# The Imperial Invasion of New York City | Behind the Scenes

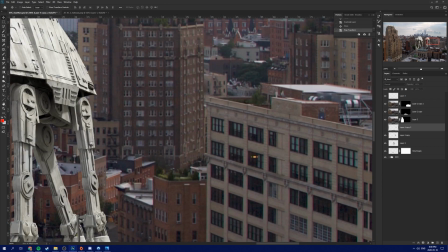So it's generally a good idea to plan out what the final scene is going to look like,
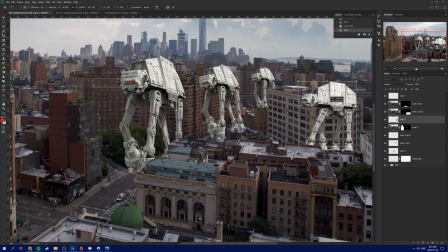just so I don't waste a bunch of time masking out buildings that won't end up being necessary to the final scene.
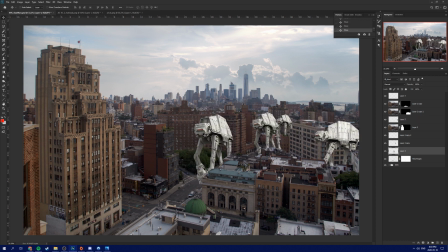So I just used some, downloaded photos of Star Destroyers and AT-ATs,
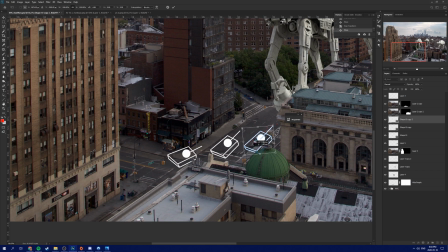and just placed them into the scene doing really rough masks to see how they fit, if it looked good.
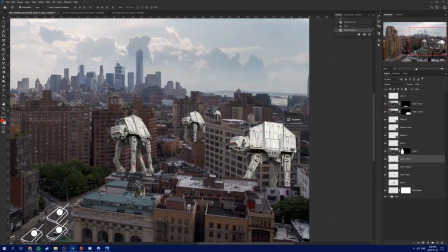It's tempting to put in as many Star Destroyers and AT-ATs and whatever else as you can possibly fit, but you don't want to crowd the composition too much.
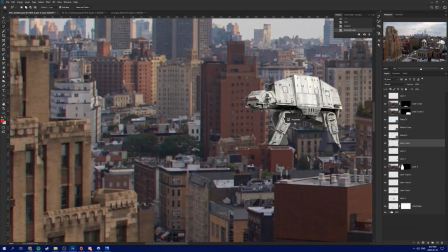So, sometimes less is more.
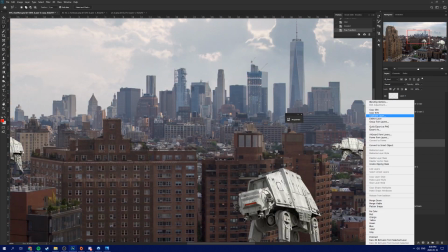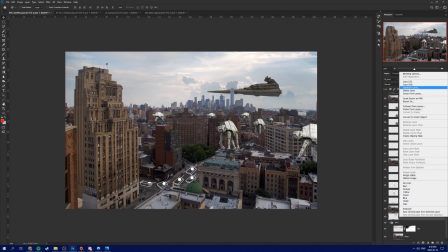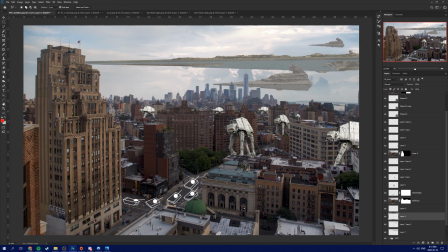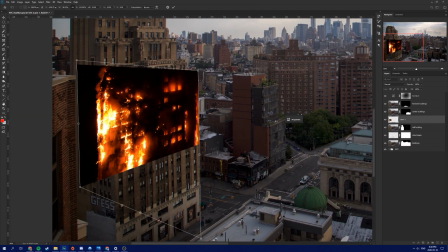So this building on the left-hand side takes up a bunch of space, so I figured I should probably do something with it, as it's so prominent in the frame.
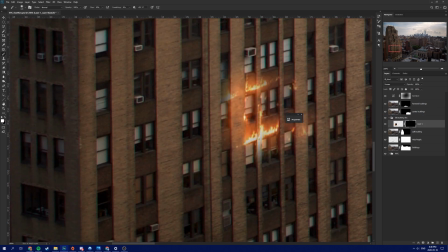So the idea of setting it on fire was, it's always a winner. This is another really time-consuming process.
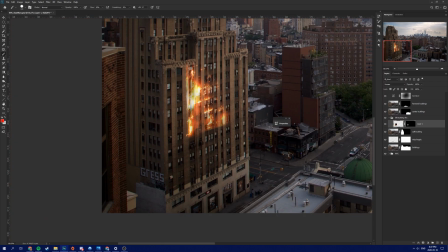Basically, you need to go through as many photos of fire and burning buildings as you
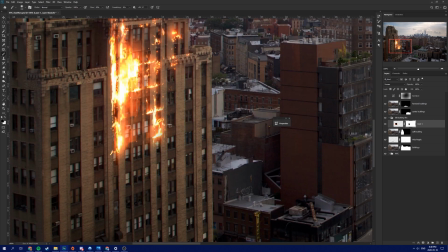can find, and align those effects as best you can to the image that you're using.
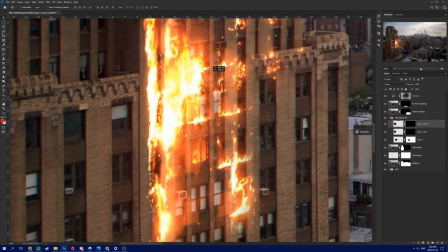When I was just learning to do this, I didn't like putting that much work into these sorts of scenes, but as I get a little better at it,
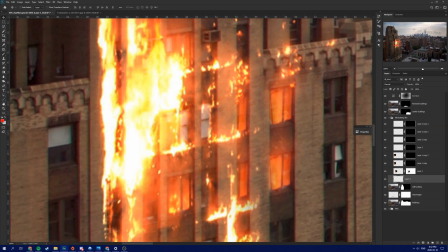it really makes a ton of difference when you can find specific elements that really work to a specific part of the image you're trying to
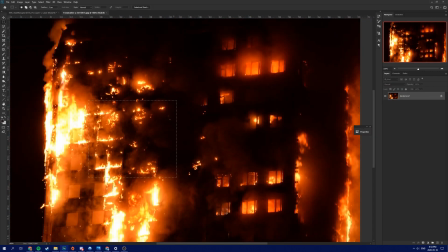modify. So you'll see me try to find, burning windows and then place them over top a window, really go in depth with it.
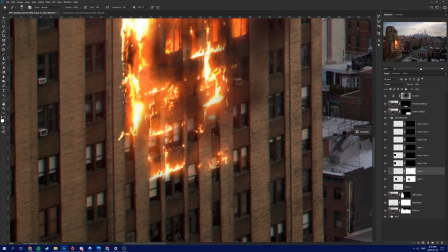If it was, further in the background, I wouldn't put in all that effort, but because this is so prominent in the scene, it's a good idea.